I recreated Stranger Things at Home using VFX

Stranger Things took millions of dollars and thousands of artists to make. Can I recreate a scene from Stranger Things alone with no budget? Let's find out.
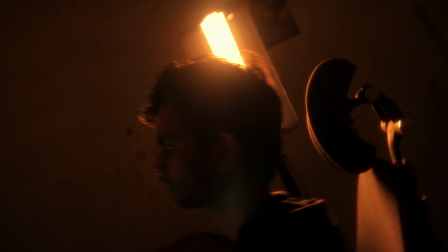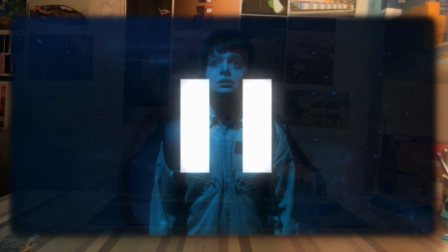(0:19)
I want to recreate this scene, but there's a problem. How do you shoot at night?
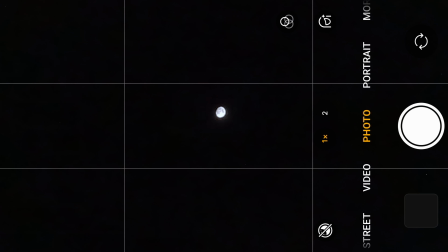(0:24)
Cause if you've ever tried to take a photo at night, you know it sucks. So you shoot at day.
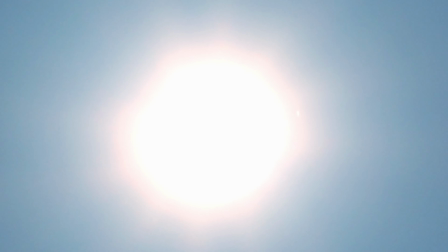(0:31)
It's called the day for night technique,
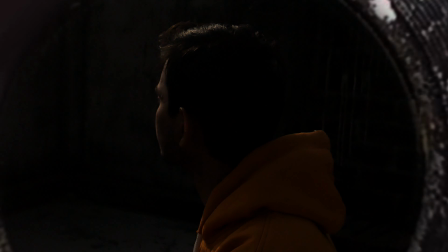(0:33)
and the way it works is that you bring down the exposure a lot in camera and then tint the footage towards blue in post.
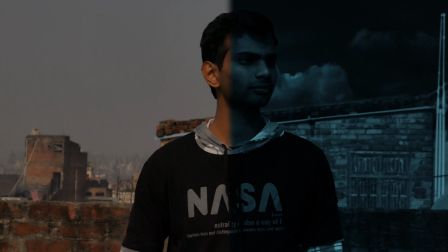(0:41)
There's a lot more than that, but make sure to not shoot with the sunlight coming from the front or on a cloudy day, because it's the contrast between the light and dark that makes it look like night.
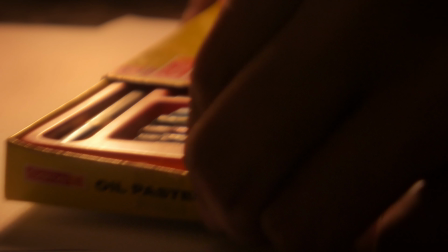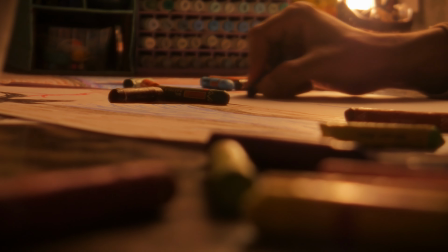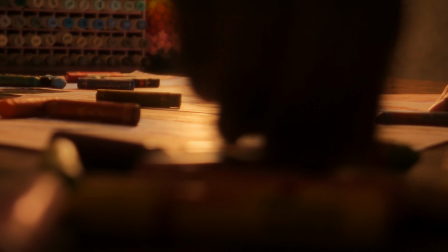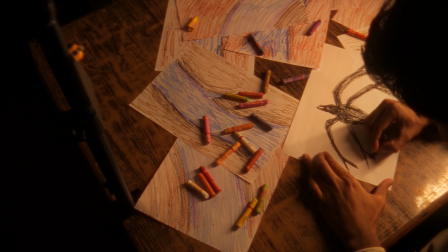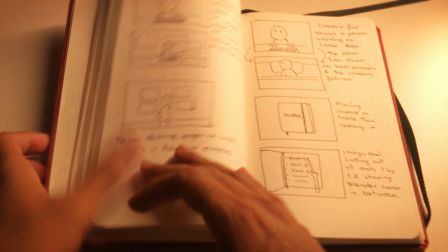(1:18)
Before picking up the camera and start shooting right away, it's really important to make a storyboard or previews where you have laid down all of the shots. I recorded myself on a green screen at the roof acting like a weirdo, then brought the footage inside DaVinci Resolve to remove the green screen, and that's when I realized,
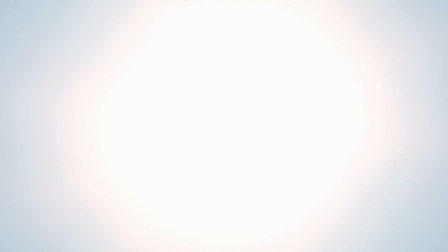(1:40)
I couldn't shoot for another whole day because it was sunny as hell and it wasn't winter time either.
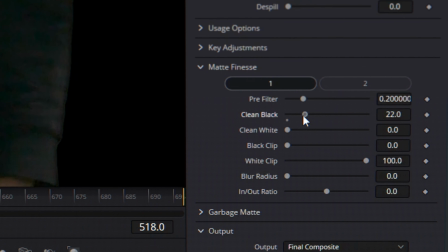(1:46)
So I worked for days trying to fix the issue, but still couldn't.
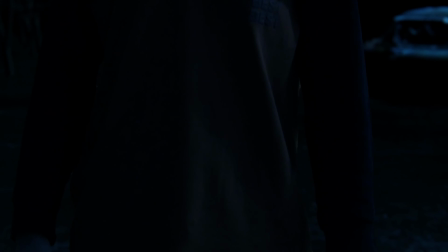(1:51)
Fortunately, it's not even that noticeable because of the dark background, so I left it as it is.
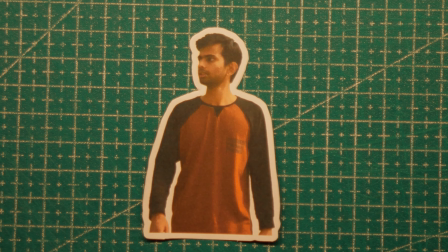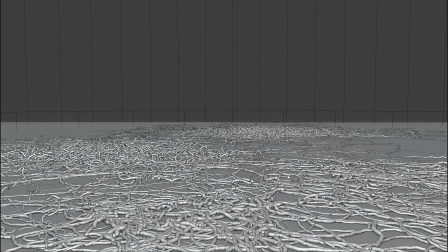(2:06)
Now inside Blender, which is my favorite 3D program, we can import the video as a mesh plane.
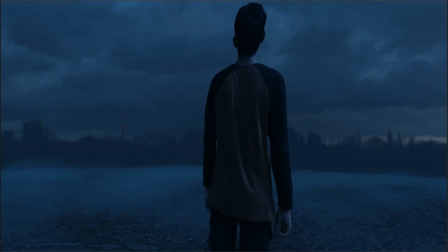(2:12)
You can even add some camera movement, and as long as it doesn't change the angle much, it holds up really well.
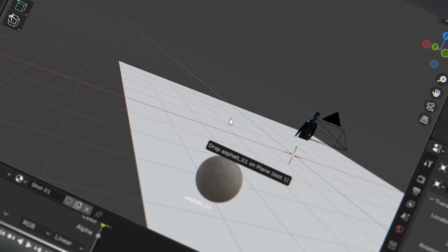(2:18)
Right now our scene is pretty empty, so I added a plane with a concrete texture to serve as our ground and an old house model from Blender Kit.
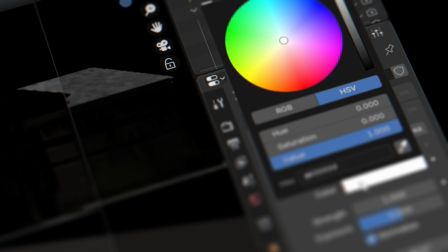(2:26)
I added the sunlight and changing the angle, intensity and the color to match with the footage.
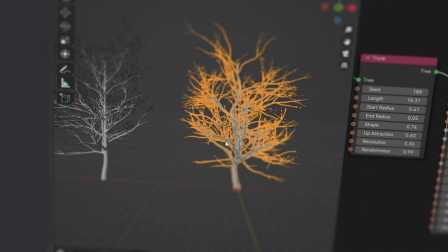(2:32)
Added a large cylinder with the principal volume shader to add some fog, then I made some dead trees using the M-Tree add-on and scattered them around.
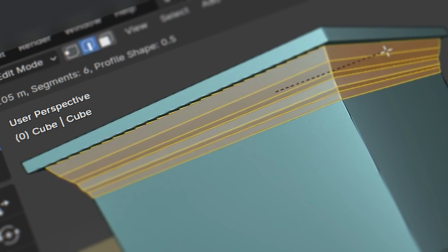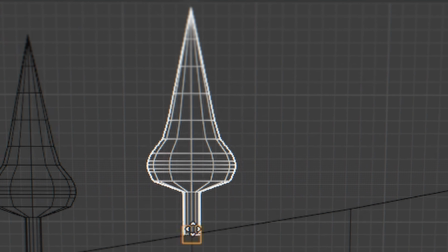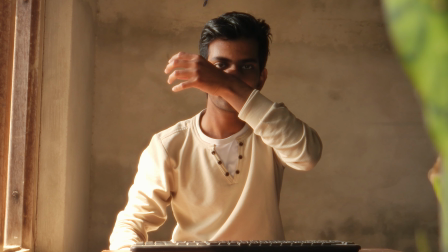(2:51)
Then I caught a cold and took a break for a few days.
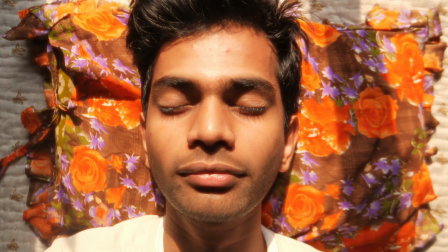The trees look very lifeless right now. I mean, they are dead trees, but they are very still.
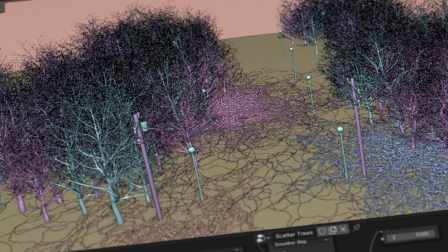(3:07)
So using an animated noise texture to drive the rotation of the trees will make it look like the trees are swaying in wind.
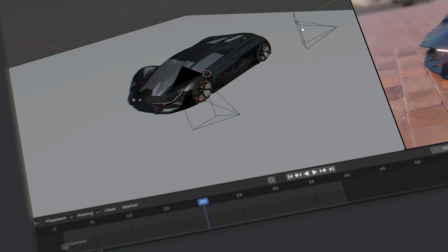(3:14)
I want to keep all the shots in a single blend file. We can select a camera, then press Ctrl B in the timeline to create a marker.
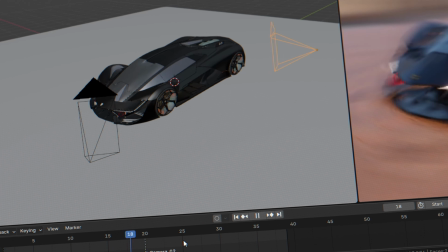(3:22)
When the playhead reaches that frame, it will switch to that camera. I have many of these mesh planes that only need to last during a certain shot.
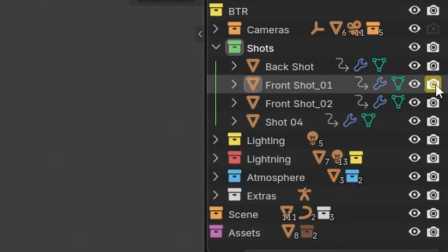(3:31)
You can animate the render's visibility in the outliner but not the viewports.
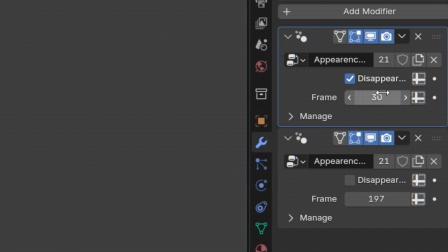(3:36)
So I made this simple geometry node setup where I can enter the frames and it will appear and disappear automatically.
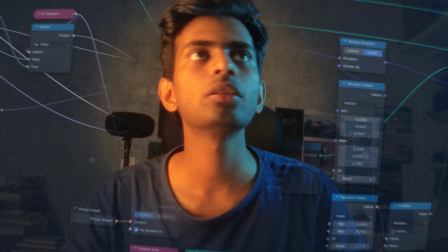(3:43)
Then I started adding more shots one by one, and it got so confusing and frustrating because I had no idea if the shots are gonna work in the final edit.
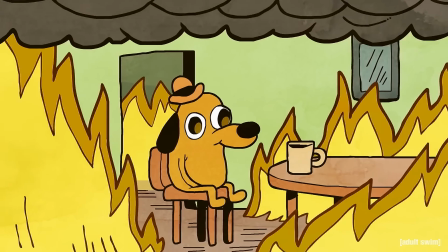(3:52)
But I think it's fine, it's part of the process, right?